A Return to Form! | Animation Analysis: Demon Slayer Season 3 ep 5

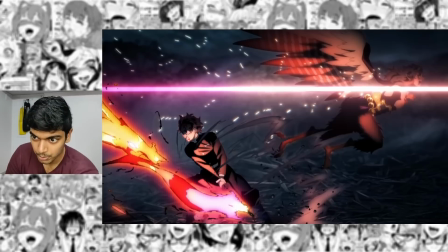So first of all, the cut itself is brightening up. now it's pretty much white then we switch to a black frame and then a white frame and then
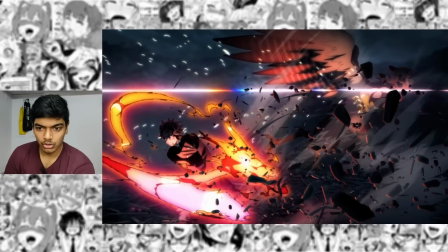back to that scene again so once you watch it frame by frame it does not even feel like the build-up is being released only
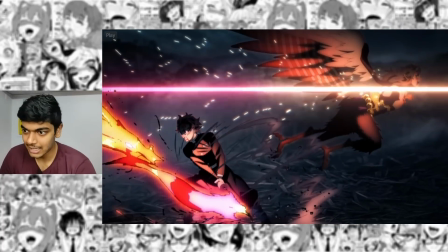in motion does it feel like the build-up is being released and the reason that's the case is because the way he's releasing all the build-up is via the camera shake
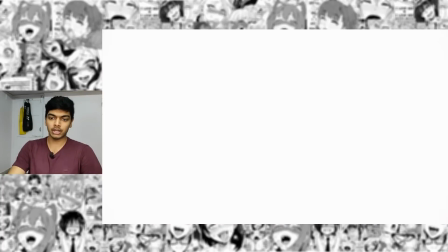the subtle shift in the framing i put both of the frames i'll alternate both of the frames before the impact and
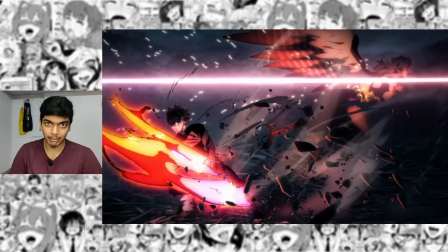after the impact and you can see that there's a slight shift in the framing it's the main thing that gives the scene that much power of course along with the
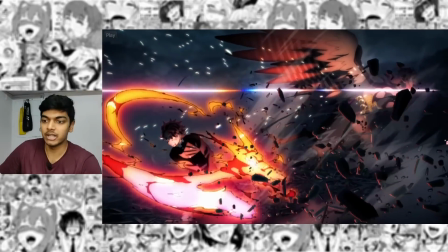explosion of extra amount of debris and effects animation abe does that frequently build up and then release the release is via effects animation
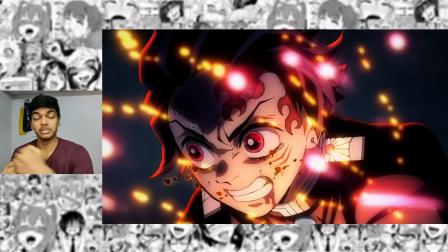abe also uses a lot of slow motion that transitions into fast motion look at how fast that motion
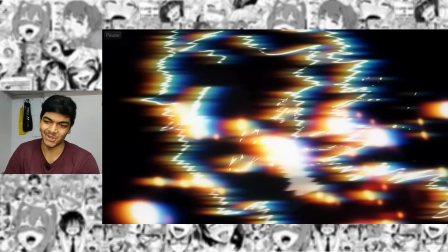was abe's classic smears abe smears looks so good really cool impact frames there again.
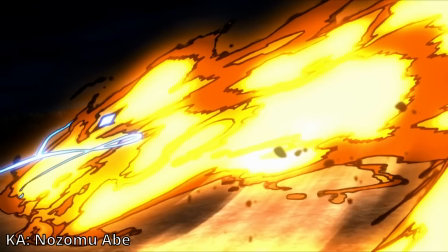And this is very similar to Rengoku's scene. His final form was also a dragon.
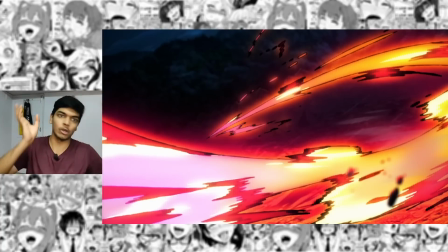Again, there's the flow between the scenes. Not that amazing. It just feels like you're going from one scene to the next scene and then to the next scene. But it's still fine. It's not bad. This is very cool. Very unique.
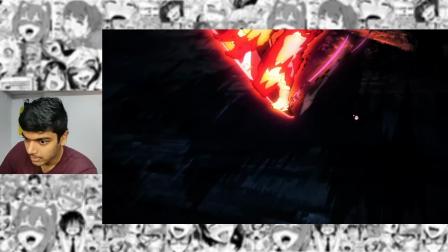It's almost like background animation. Very Utapon-esque background animation here.
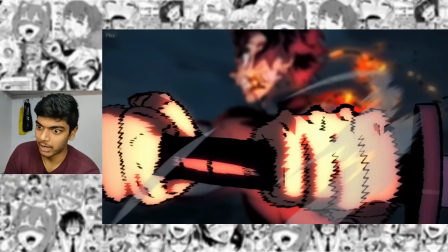Again, very cool close-up. Eye close-up. What a surprise from Abe. Tanjiro is blurred right now to put the focus entirely on his hands. And the smears, they look so good. The thick linework on the smears as well.
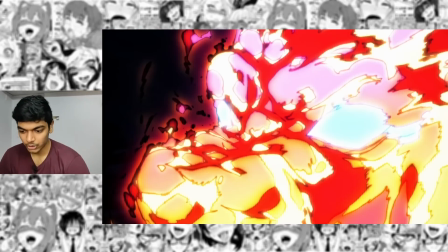Then you see the slice itself. Slow motion again. Transition into fast motion. You see the closeup of the dragon and that transitions into closeup of Tanjiro's eye.
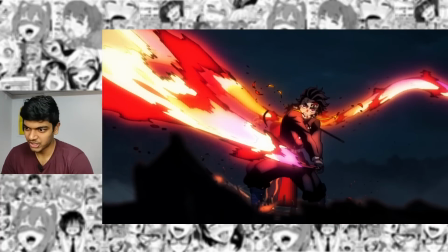More impact frames. You see a monk robe cut, I think it's called. All these drawings have a ridiculous amount of detail to them, again, as expected of Nozumu Abe.
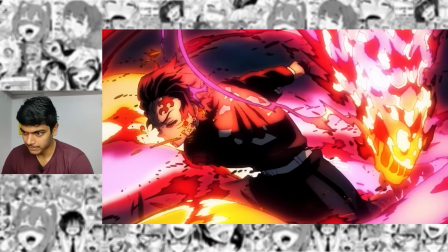Every single component here is also 2D. there's absolutely no CGI involved in this entire scene.
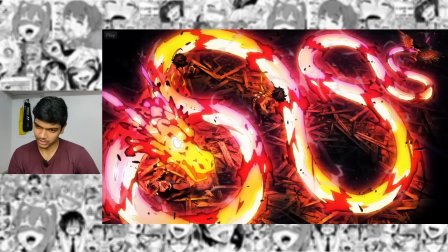I also love what the UFOTable team always does as far as compositing goes for the Abe scene.
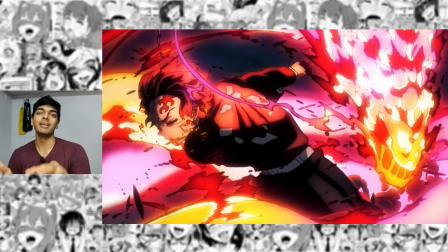They always have this unique compositing effect for the Abe scene specifically that they don't use on any of the other animator sequences.
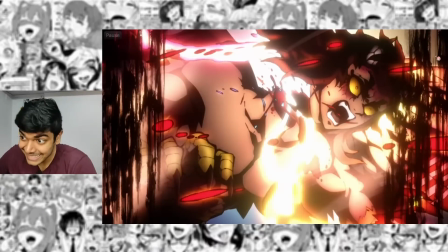This is again a one-to-one of the double spread of the manga panel. I don't like these inky smears however they're way too obstructive.
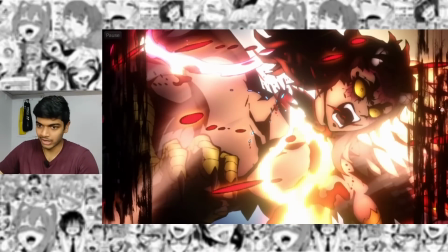Yeah they hide too much of the actual animation. You don't need that much, right? You just halve that amount and it would still be enough.
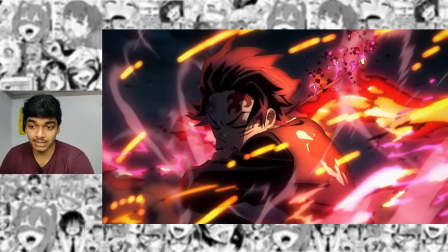I understand the argument that these cuts did not have to be animated by Abe specifically,
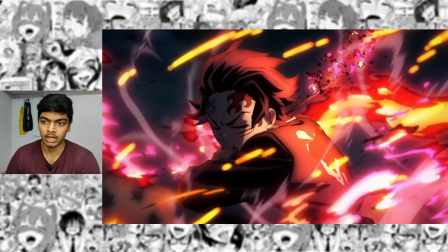like these are not all that complicated that you need one of the best animators in the industry to animate it.
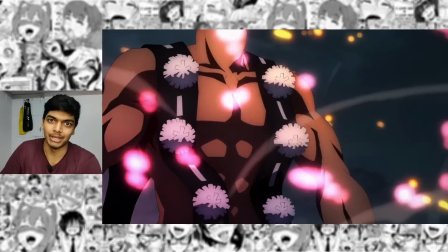But that said, it looks cool because Abe animated it. Same thing can be said for his scene from episode 6 of previous season.
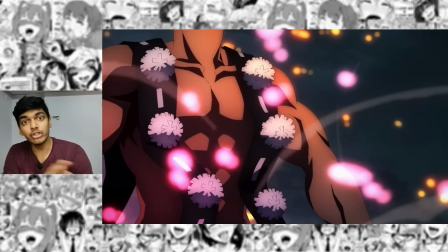A lot of the cuts did not need Abe's animation, but because Abe animated that we got to see a lot of unique ideas like the way he showed Daki's Obi was being stretched via smears that's a very unique idea that I haven't seen before but the whole reason we got to see that is because Abe is the one who animated an otherwise simple sequence.
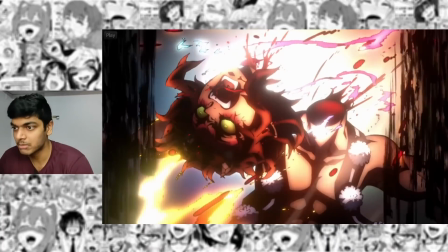Similarly here this is another kind of simplistic sequence that you don't need Abe to animate but because Abe is animating it you see his incredible drawing work the incredible shading
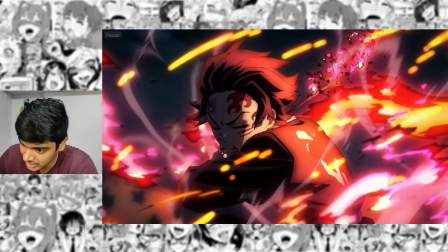work and of course the outstanding effects animation so many layers of effects here again nothing by Abe standards but still industry leading that
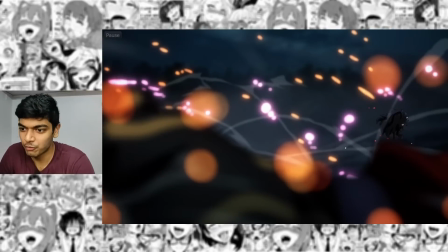just goes to show how incredible Abe is the most fluid head rotation you'll
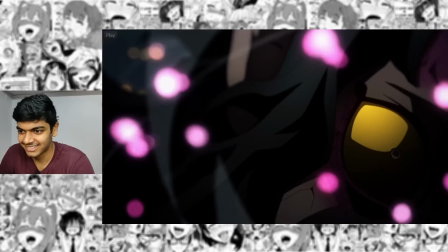ever see and then the way all of these effects just
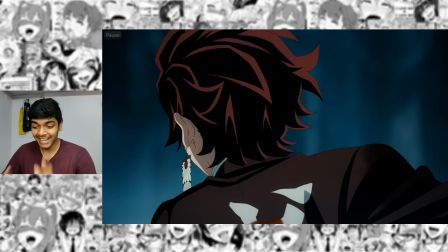dissipate out damn that's cool I love Abe's effects animation dissipation that's
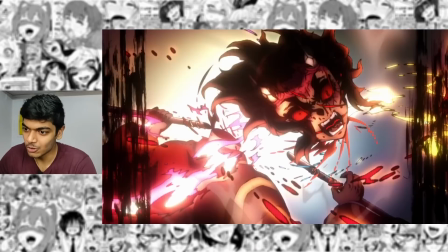the terminology has come up for that he mainly uses that for um slices lines I'll show that
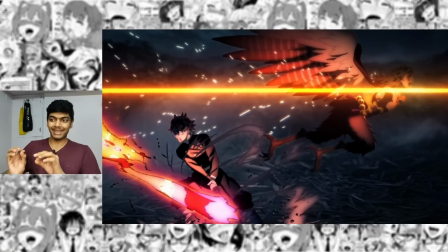again here you see the line here the way he's gonna make that line disappear is by causing breaks between specific points in the line and then he's gonna thin out those lines you already see the breaks forming